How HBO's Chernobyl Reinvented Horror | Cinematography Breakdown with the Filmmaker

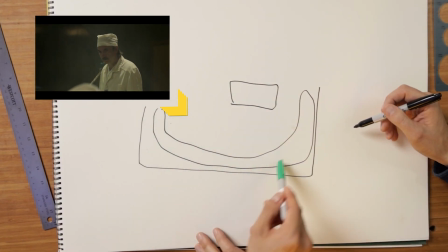4:06 Okay, so these are all like the little buttons that all the buttons, and then we have all these buttons on these walls here.
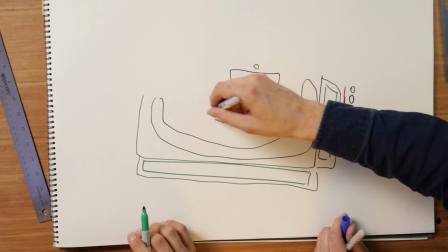4:11 But the main lighting setup is, of course, from the overheads. What are these lights here? Simple kino flows. At first we thought we would put sky panels, which are more controllable, but there were shots we thought we would see up and see actual tubes.
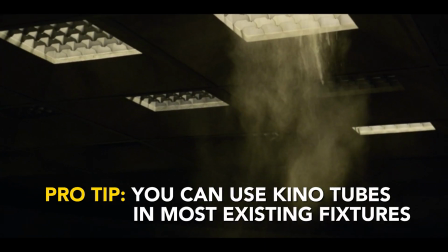4:25 Is that the actual overhead lighting here? Yeah, this is the overhead lighting. And you guys retrofitted these with kino flow lights? Yes, we did. Gotcha. Where'd you set up the cameras? We had 3 cameras spread out in different positions. And often we felt we were not doing anything visually interesting. We were worried that how do we make this come alive? behind here, we were all over on this side.
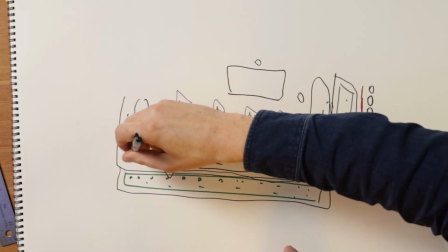4:46 We were always always pointing the same angle. So it was one there, maybe one next to it, and maybe one here, but they were never shooting towards each other. 3 isomeries going on at the same time with Cooke spherical glass going on all 3 of them. Yes, and the hard thing was with that was that the Cookes, when we had more than one camera, because all the sets are so different.
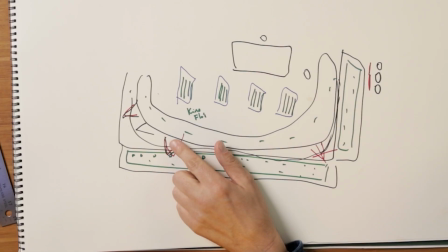5:06 So when I'm looking here by my monitor and I put on a 75 on this one and we put on a 50mm on this one, they look completely different in the monitor.
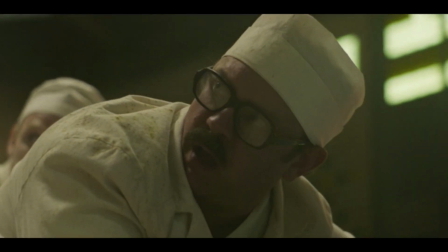5:15 One is warm, one is cold. So then, before we go for a take, I am trying to calibrate all these lenses by using Kelvin,
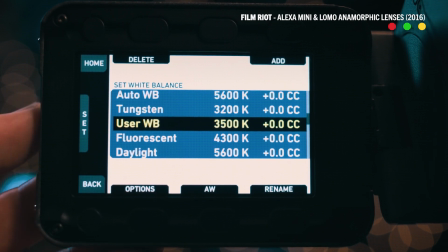5:24 the Kelvin of the cameras, and using the magenta and green. And that was really hard, especially if you don't have much time to do this,
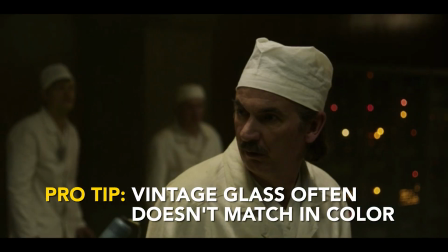5:32 but I was forced to do it because I wanted to show myself and everyone and direct the 3 cameras which are part of the same movie. And you knew this was a risk, choosing these lenses. And that was a big risk. And but it was an interesting process to do that, because while you were doing that, you were so concentrated on the image. I won't do it again, but it was a really interesting. It was a good challenge. As much as we were breaking up reality with our distorted lenses, we were also breaking up our reality with faulty gear.
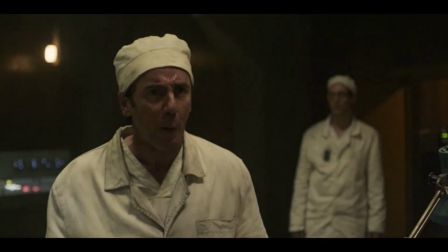6:01 And the flickering shows something is wrong in this situation. And that maybe takes us away from a more evenly lit studio set.
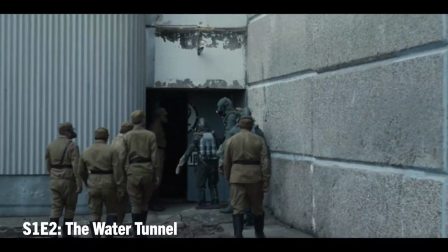6:09 Yeah. Well, story-wise, you have these 3 divers who've been chosen, or they have said yes to this mission to go down underneath
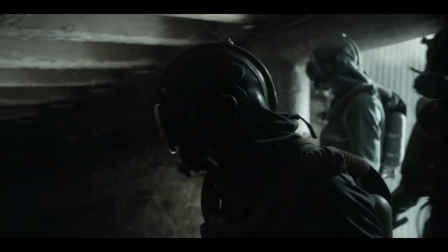6:17 the reactor and to find this sluice gate and to somehow stop the flow of water.
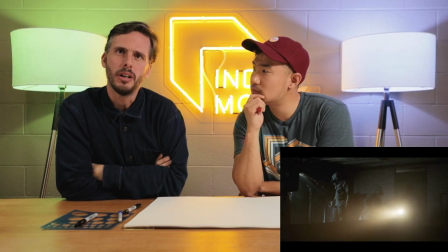6:25 And this was shot at 3 different locations.
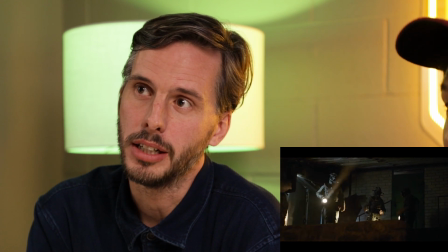6:27 The exterior is a real nuclear power plant, actually, which is a twin power plant to Chernobyl,
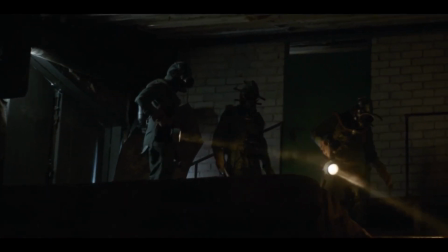6:34 which we had access to, which was just crazy to have, to be there.
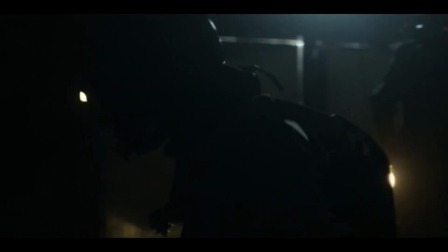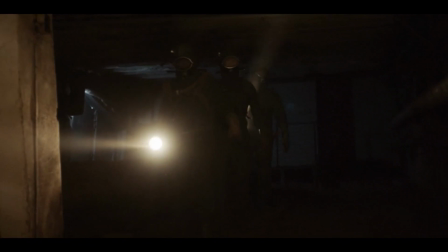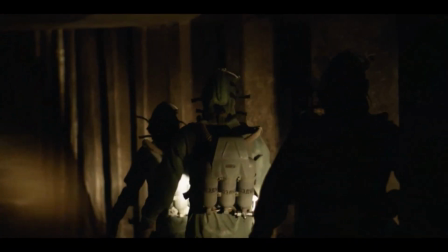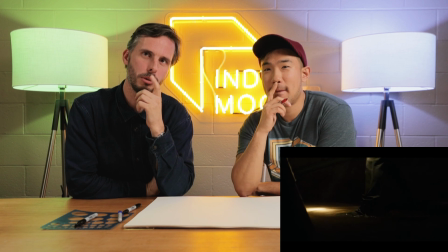6:53 This first part, that's not a nuclear power plant, but that's another kind of power plant in Lithuania.
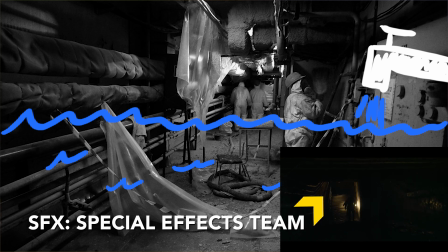6:59 We had our amazing German SFX team filling the floor, they created this small little swimming pool here.
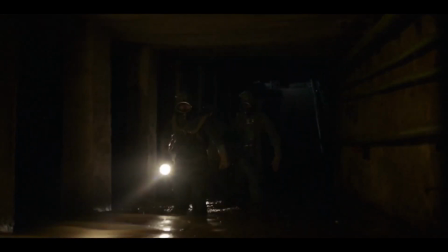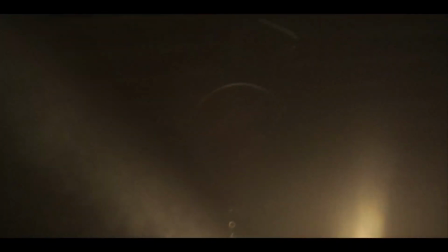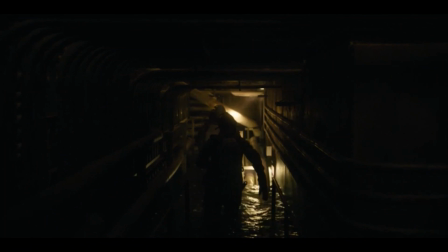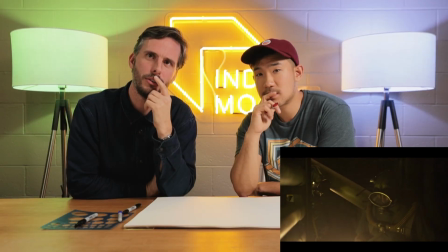7:26 This was shot on a stage. This was on a stage, and it was really hard to work on this stage, of course, because we were all walking in the water. But most of all, it was a hard, scene to tell. And many times we thought, what are we really telling here? What's going on? The audience won't find this interesting because we don't see them barely.
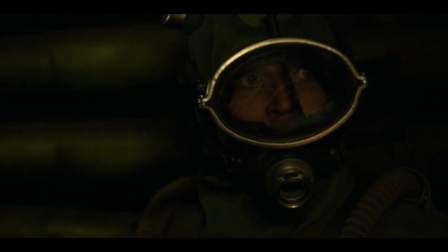7:47 They have these masks on. We can't see their faces. We can't hear them. Where's the monster or where's the enemy? And this was one of the most powerful scenes for me, at least, watching this show. And the director and I, after shooting this for 2 days, we thought, maybe this won't, end up in the film even, because it might not work.
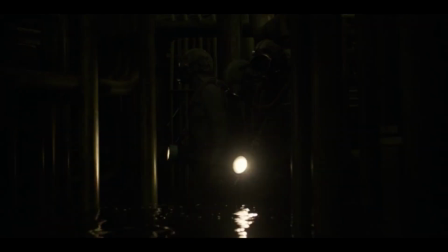8:05 And then we have these flickering lights, and there was, of course, everything is based very much on what happened. But down here, we don't fully know what happened. But it was one idea that they used glow sticks.
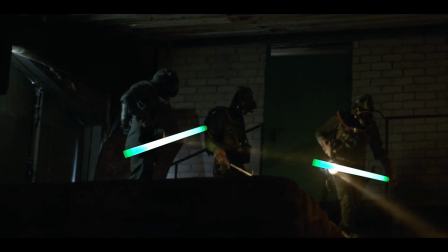8:15 But for some reason, we felt that the glow sticks wouldn't look correct.
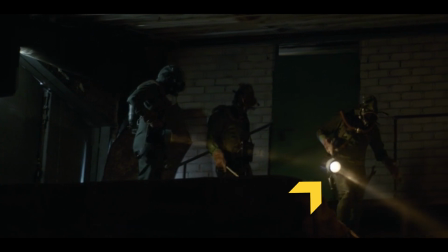8:19 So we switched to those and kind of rewrote the script a bit to be able to use these dynamos. When you went through this, was there any additional lights that you added other than the hand-cranked lights?
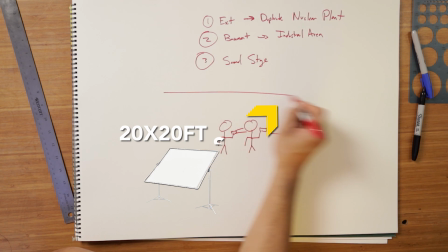8:29 Yeah, we had enormous kind of silks above the set, which we bounced the lights in.
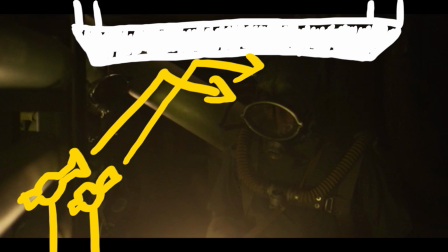8:35 I think there's source force that we are just dimming up and down, which are also kind of fluctuating, as the torches fluctuates,
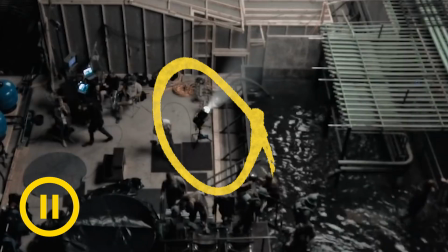8:43 the bounce or the ambience, it's kind of what's hitting them in the in top of their heads there. Then we have our amazing sparks standing here.
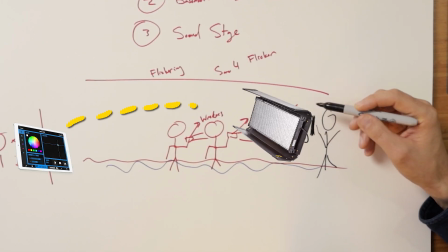8:53 They have some LED units, some LED panels, which are which are in sync with the iPad, and also controlled by the iPad or by the DMX. And they're giving them fill light, and when this light starts to flicker, they flicker in the same way.
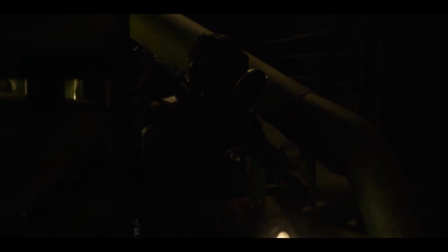9:07 So the bounce back on them flickers in the same way. Often when we were shooting a long take, we felt, my God, we are flickering too much here.
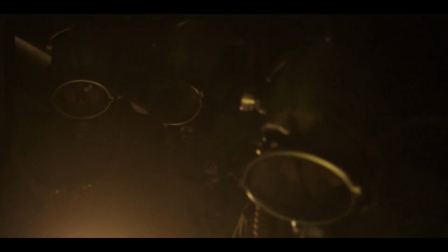9:15 How will this ever work? And it might not work. But often when you see in the edit, we often felt actually it's not flickering enough. And so in post, we often added a lot of flicker onto the existing flicker to give it a little bit more of intensity. So there are so many different layers of kind of control in order to achieve what we, in the end, how it looks. It's so many layers of control. Yeah. Now, before we talk about our last scene, I want to talk about our wonderful friends over at Squarespace, who are making website design super modern and super simple.
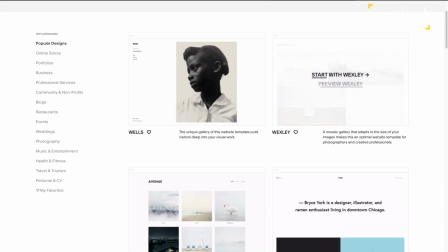9:43 Now, I know that it's time to stop procrastinating, start putting out that DP, that filmmaking reel for everyone to see.
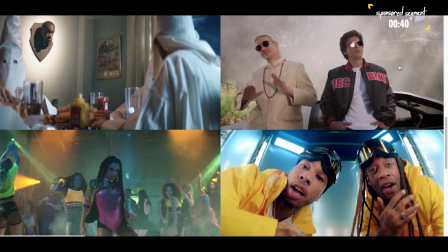9:49 So, first step that you need to do is, of course, upload it to Vimeo or YouTube.
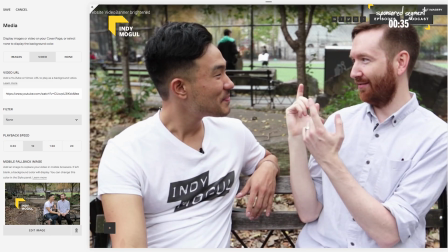9:53 And then in Squarespace, you can actually make custom image overlays on your website to bring that reel from Vimeo to your homepage in just a few clicks.
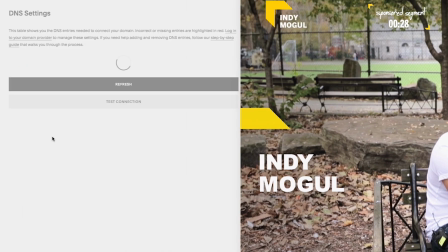9:59 Then, all you need to do after that is just purchase a domain, which you can actually do directly on Squarespace, which market over 200 third-party domains like .com, .net, .tv, and of course, just slap it onto a nice contemporary template under the Portfolios tab, and you are good to go. Yes, it is literally that simple. We just walked through making an entire website here in the sponsorship read.
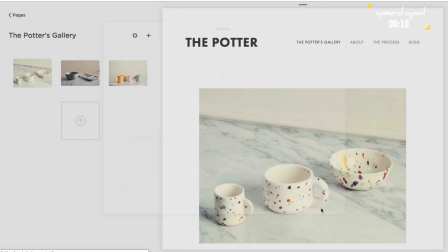10:18 So, get started by going over to squarespace.com for a free trial, and when you're ready to launch, just click on the link in the description down below to save 10% off your first purchase of a website or domain.
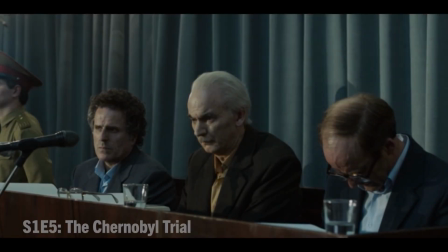10:28 But now, back to the episode. Like a one-to-one in terms of production design, this is exactly how it looked like,
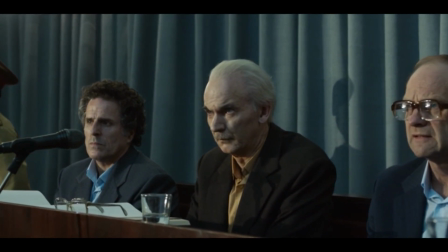10:35 the set when the trial happened outside Chernobyl 1 year after the accident.
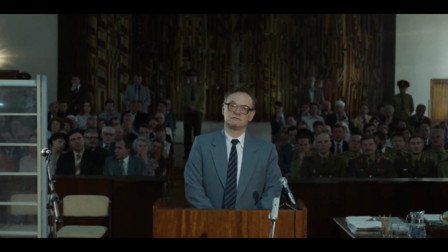10:41 Because it was kept from them. Comrade Legasov, you're contradicting your own testimony in Vienna.
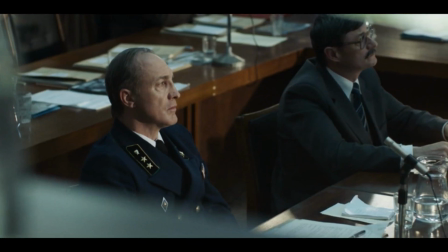10:48 The testimony in Vienna was a lie. I lied to the world.
So we used that as our kind of lighting approach as well, to use the lights that were actually there.
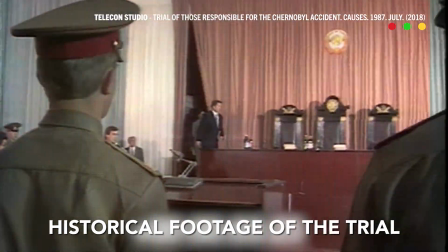11:01 And for the first time, we lit the scene in a very hard manner with very hard lights. And I love that. Most projects I do, I always hope, how can we light this film like they did in the old days?
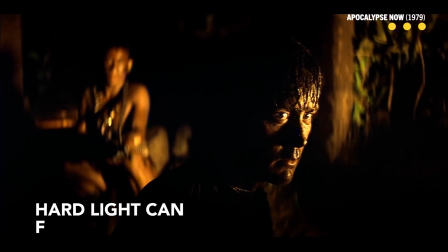11:13 Nowadays, it's so much realism. As soon as you have a hard source, it doesn't feel real. And especially when you shoot color, when you use hard lights, it looks fake, but you get away with it easier if it's black and white. So you never get the chance to shoot with using hard lights. But for this trial scene, we did that.
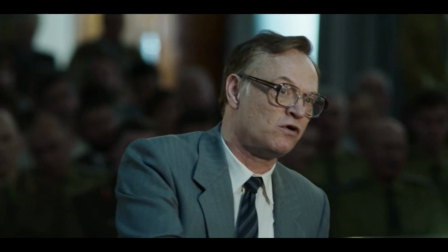11:30 And it was, at the same time, was also the most realistic approach.
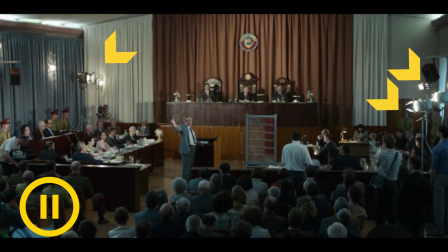11:34 So the props that you see, or the lights in shot, they're actually, lights from the 80s or maybe 70s. Those are real spotlights that they would have had at these kinds of court exactly. cases. And of course, we had our own Fresnel lights, our own units next to them. But many times we lit even the scene with some of the props that have been used. So if this was our court case over here, where were the lights set up?
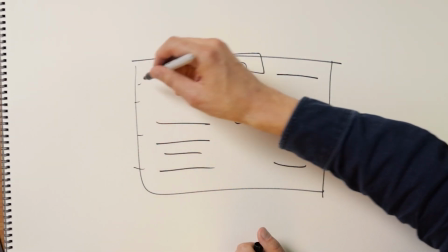11:54 Well, first of all, we had the windows here, and we didn't want a feeling of any sun coming through.
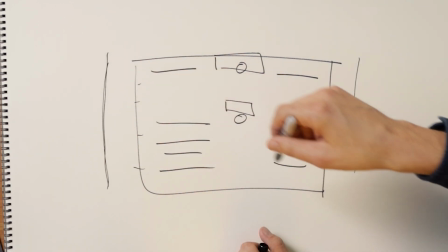11:59 So we had frames to kill any direct sunlight coming through. So this is like Duvetine right here. Big, 20 by 12 giant frames. 20 by 20s. Okay. And we also had some NDs on the windows to keep the exposure the same throughout the day.
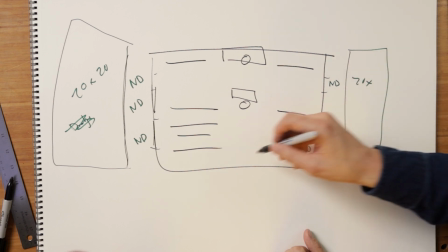12:13 So we had that, and then of course we used all our practicals that you see in shot. You have a lot of practicals which are actually lights from the 80s.
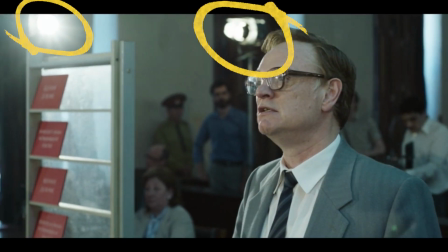12:20 Mm-hmm. And these are that were really clunky and hard to use.